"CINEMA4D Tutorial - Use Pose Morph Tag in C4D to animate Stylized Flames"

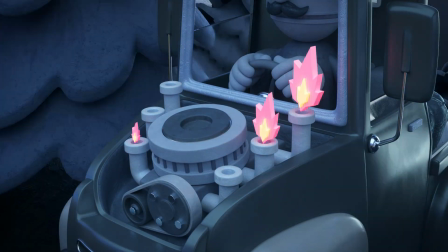Hey, how's it going? Paul here from The Rusted Pixel. In this tutorial, I'm going to show you how I used CINEMA4D to model and animate these stylized flames.
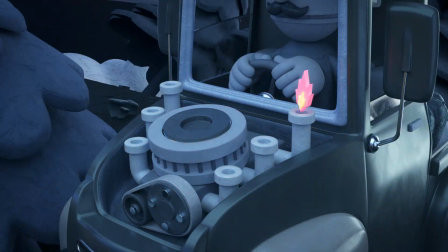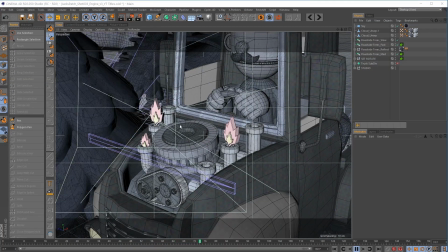So here's the original file that I was working with. And what I'm just going to do is I'm just going to copy and paste these flames over to a clean file so we can see what's happening.
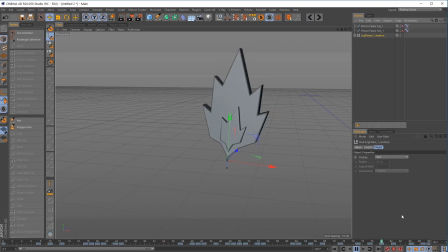So here we have the flame, and it's just on its own, and we can see what's happening. It's animating the whole time, the flames move themselves, and then I'm just scaling them up and down, and I'm also scaling them, or moving them up and down, just so they have that little jump, so they kind of pop off.
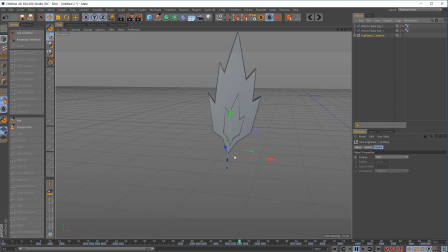So you can kind of, if you watch the cursor, you can see it just moves up. That gives it kind of an extra bit of movement as it kind of jumps up out of the engine, I guess. So I'm just going to stop this animation for one moment. And what it actually is it's just some simple splines with some pose morph tags.
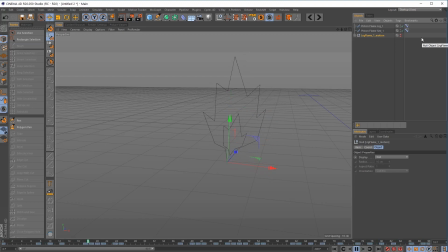And it's pretty much going to be 5 steps and we'll get it there. We'll have this nice little looping animation playing over, and you can use this for any kind of candle flame, fire flame, anything you need. This will pretty much work for that. So what I'm going to do is I'm going to add pose morph to each of these splines.
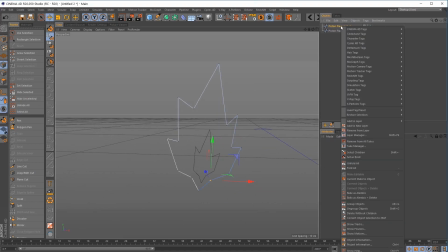Before I do that, I'll just move my object manager over so you can see where this tag is. Character tags and down to pose morph. Selecting pose morph, I just have my attributes manager locked. So select the tag.
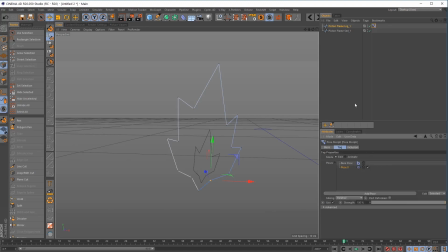And you have all your options here. I'm going to pick points. So what it does is it brings up a new window, and now we're going to be editing our points. So we've got our base pose, which is just the original pose, and then this is just pose one. So I'm going to add 2 more poses, and just to make it clear, I'll just rename these. So this will be pose one,
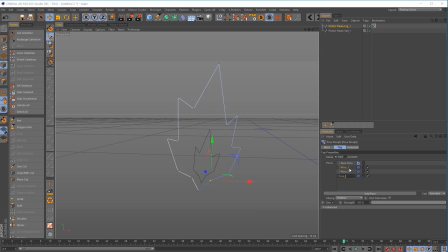pose two, and pose three.
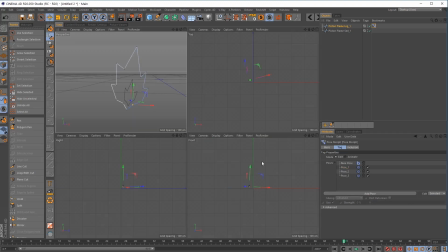So all we have to do is make slight changes to this. It doesn't have to be too crazy. I'm just going to jump to my, I think it's front view.
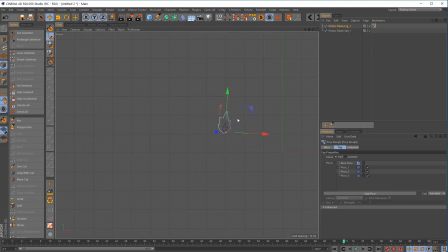Yes. Now with pose 1 selected, I'm going to grab my move tool. So I'm going to lock this just so it doesn't keep disappearing on me. With pose 1 selected, I'm in edit mode. And I'm just going to start changing the shape of this flame.
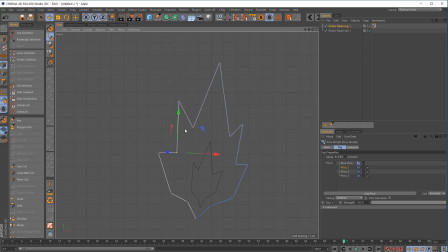So let's make it a little bit more narrow and a little bit more kind of jagged looking, I guess. So it's a little bit sharper looking. I'm going to make sure to move all the points rather than leaving any of them static.
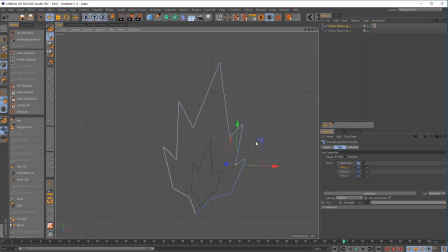That kind of doesn't really change between the two poses. It doesn't look as exciting. So maybe this one's a little bit thinner but a little bit sharper looking. That's pose one. If we jump back to pose two, this was the original one. Two and three haven't changed just yet, but you can see the difference between one and two.
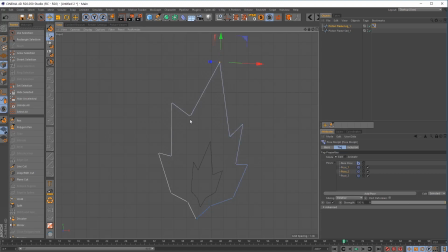So let's make a slight difference on two. Not too crazy difference. I kind of like how this looks. Let's maybe bring that shape closer there. We'll imagine these flames are just getting a little bit blown this way.
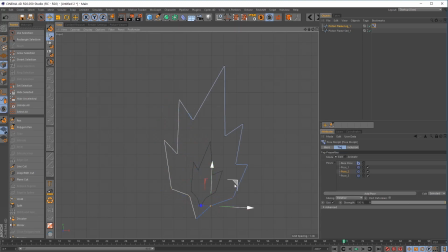Again, I'm just moving all the points so it just doesn't get a bit static and boring anywhere. And maybe this one moves out a bit.
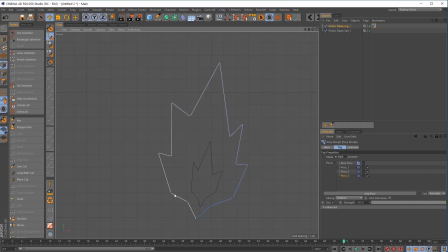So 1 and 2. And then back to 3. Let's make this one a little bit shorter. So let's imagine these flames are coming down a bit. So you can add as many poses as you like. I just found when I was working on this that 3 was a nice number to kind of blend between.
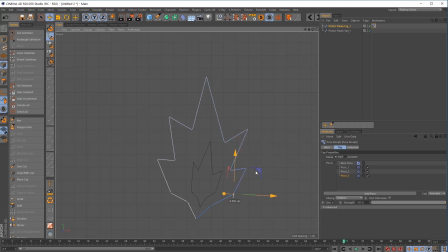Let's bring that. No, I don't want to lose the shape entirely. This pose here might be a little bit too extreme for what I'm looking for. It really depends on your needs and what you needed to do. But to me, this kind of looks like it's a bit too wild.
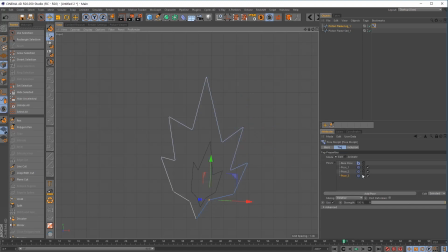It looks like it's changed too much. So I'm just going to jump back. It's a big jump. You can see that these two are kind of close, and then this one's a big change.